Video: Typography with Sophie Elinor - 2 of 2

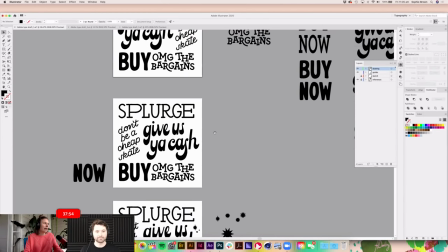[4:48]
So I laid it all out. I actually decided that from here to here, my layout wasn't working so well.
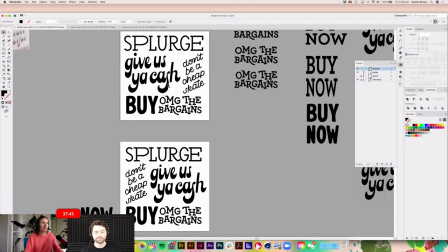[4:56]
I had a lot of really light looking lettering kind of all on one side, and kind of if you squint and look at the dark areas, it was just like a big dark heavy patch here.
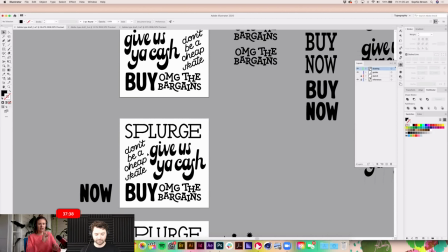[5:05]
So to try and break that up and make it a bit more balanced, I've actually just switched this piece and this piece, and you can see that's already given it like way more balance to the overall piece.
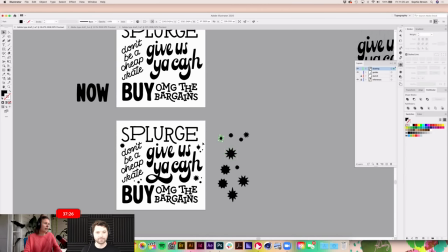[5:16]
And then just because it's me, I had to add some sparkles, so I've just kind of, where there were a few sort of
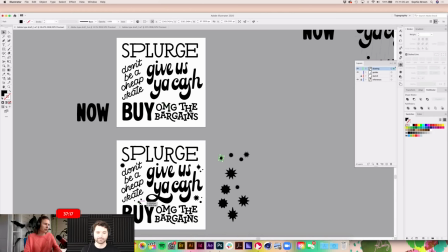[5:25]
areas of negative space that were a bit too much that I couldn't kind of fill with type, I've just sort of added a few little stars and things in there.
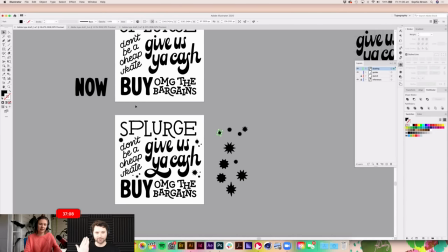[5:33]
Is squinting when you're looking at type, like a technique just to kind of like, is that something that you'll do you're looking at contrast, like what composition, I should say? Yeah, I do it for weight distribution. It's super, super handy when you're looking any kind of hand lettering or even type design.
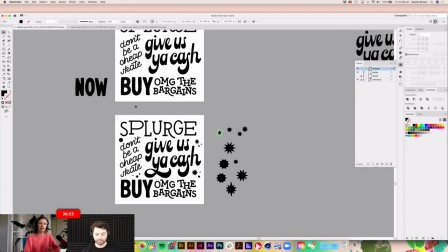[5:52]
It's like a really useful thing to do is just to kind of squint. This is it's sort of a similar thing to what we were talking about last week, where you flip an image or mirror it to just kind of get a sense of the balance of it.
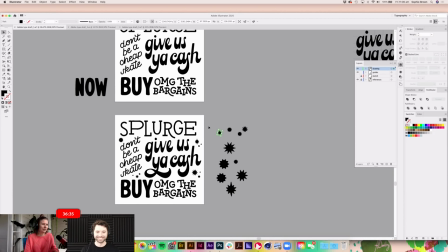[6:07]
I don't know. I'm sure there's some sort of like biological or psychological explanation of why that's an actually productive thing to do, but
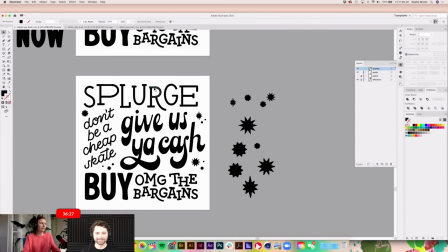[6:17]
I just find works. It really useful. Yeah, cool. Yeah, it just works. So from there, also I should note, this is probably like maybe 5 or 6 hours of extra work. I don't know what I was thinking that thinking I'd be able to get through all of this in 90 minutes last week while chatting, but anyway.
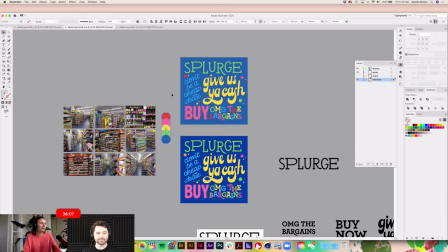[6:36]
Then I just kind of eyedropped a bit of a rough color palette from my reference images, which is this top one here.
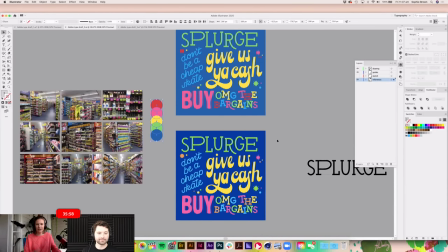[6:44]
And then I've kind of just adjusted it, kind of the saturation and the contrast, just to kind of lift it a little bit.
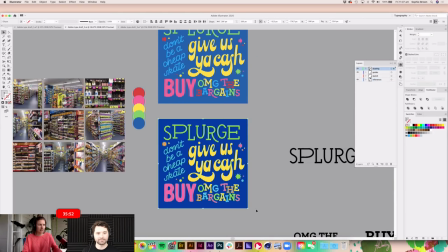[6:51]
Mm. So this is me getting the piece, the static piece, to a point where I'm happy.
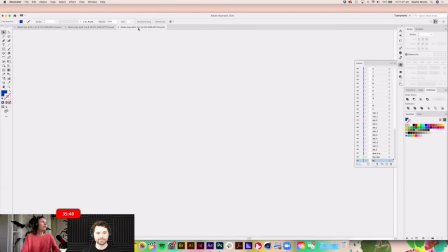[6:57]
And then the final step for me
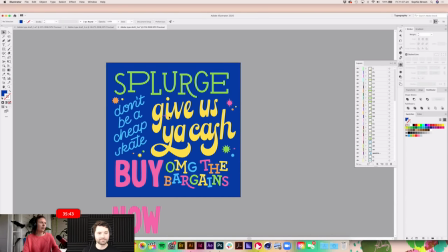[6:59]
is to go and split all of these different elements into individual layers. My gosh. And this is probably, yeah, this is a really time consuming and quite dull part of the process, but trust me, it is absolutely life-saving when you get to the animating phase of things.
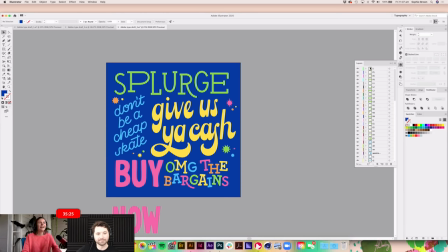[7:18]
This just makes your life so much easier. Mm-hmm. What have we got here? We've got like 74 different layers, I think, just in this one piece. Wow. Do you have any like shortcuts or ways to do that, that you could do it very quickly, or do you have to manually do that?
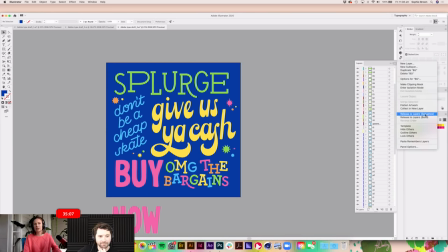[7:36]
You can use this little feature here called release to layers, and that will take everything that's on one layer and splitter it off into different layers, but you still have to go through and name them all. Right. And the order that it does it is kind of like, it's rarely the order that I want things in, so I don't usually manually,
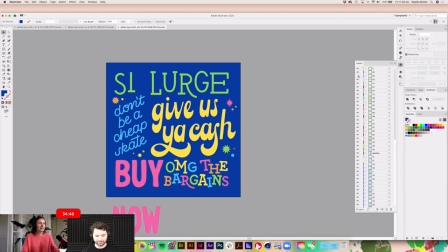[7:58]
because I kind of want them to be in the order that I've drawn them here, just so that I can easily access them. Yeah. So are you, what order do you normally want it? You want it left to right, you know, as you might read it? Is that how your mind's working? Maybe the sparkles at the generally.
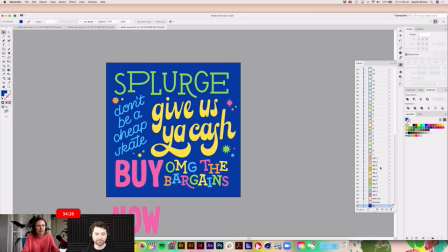[8:15]
End or something? Yeah. Okay. Yeah. I think that's what I've got. So I've got my stars and dots down the bottom here. It's basically the order that it's appearing on here, which it's not like just whatever order you work in is fine, but just have some sense of like that it's not total chaos.
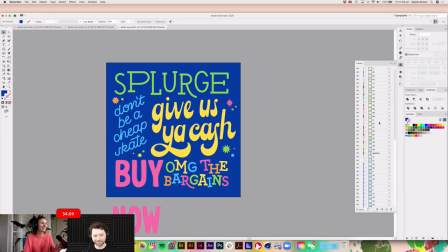[8:34]
Right. And you're taking it into After Effects is a good place to be. Sure.
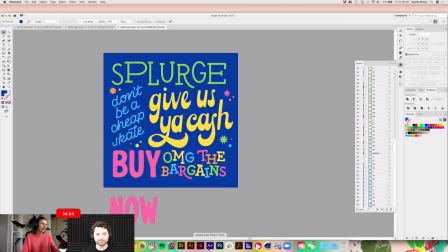[8:39]
So yeah, once I've done that, I then bring everything into After Effects.
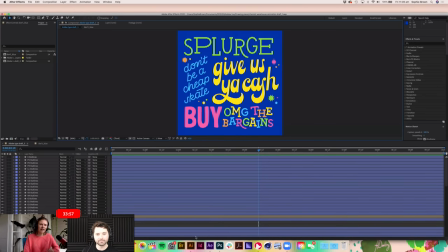[8:45]
And this interface can kind of look a little bit scary if you've not used this program before. I certainly found it pretty daunting the first few times I used it.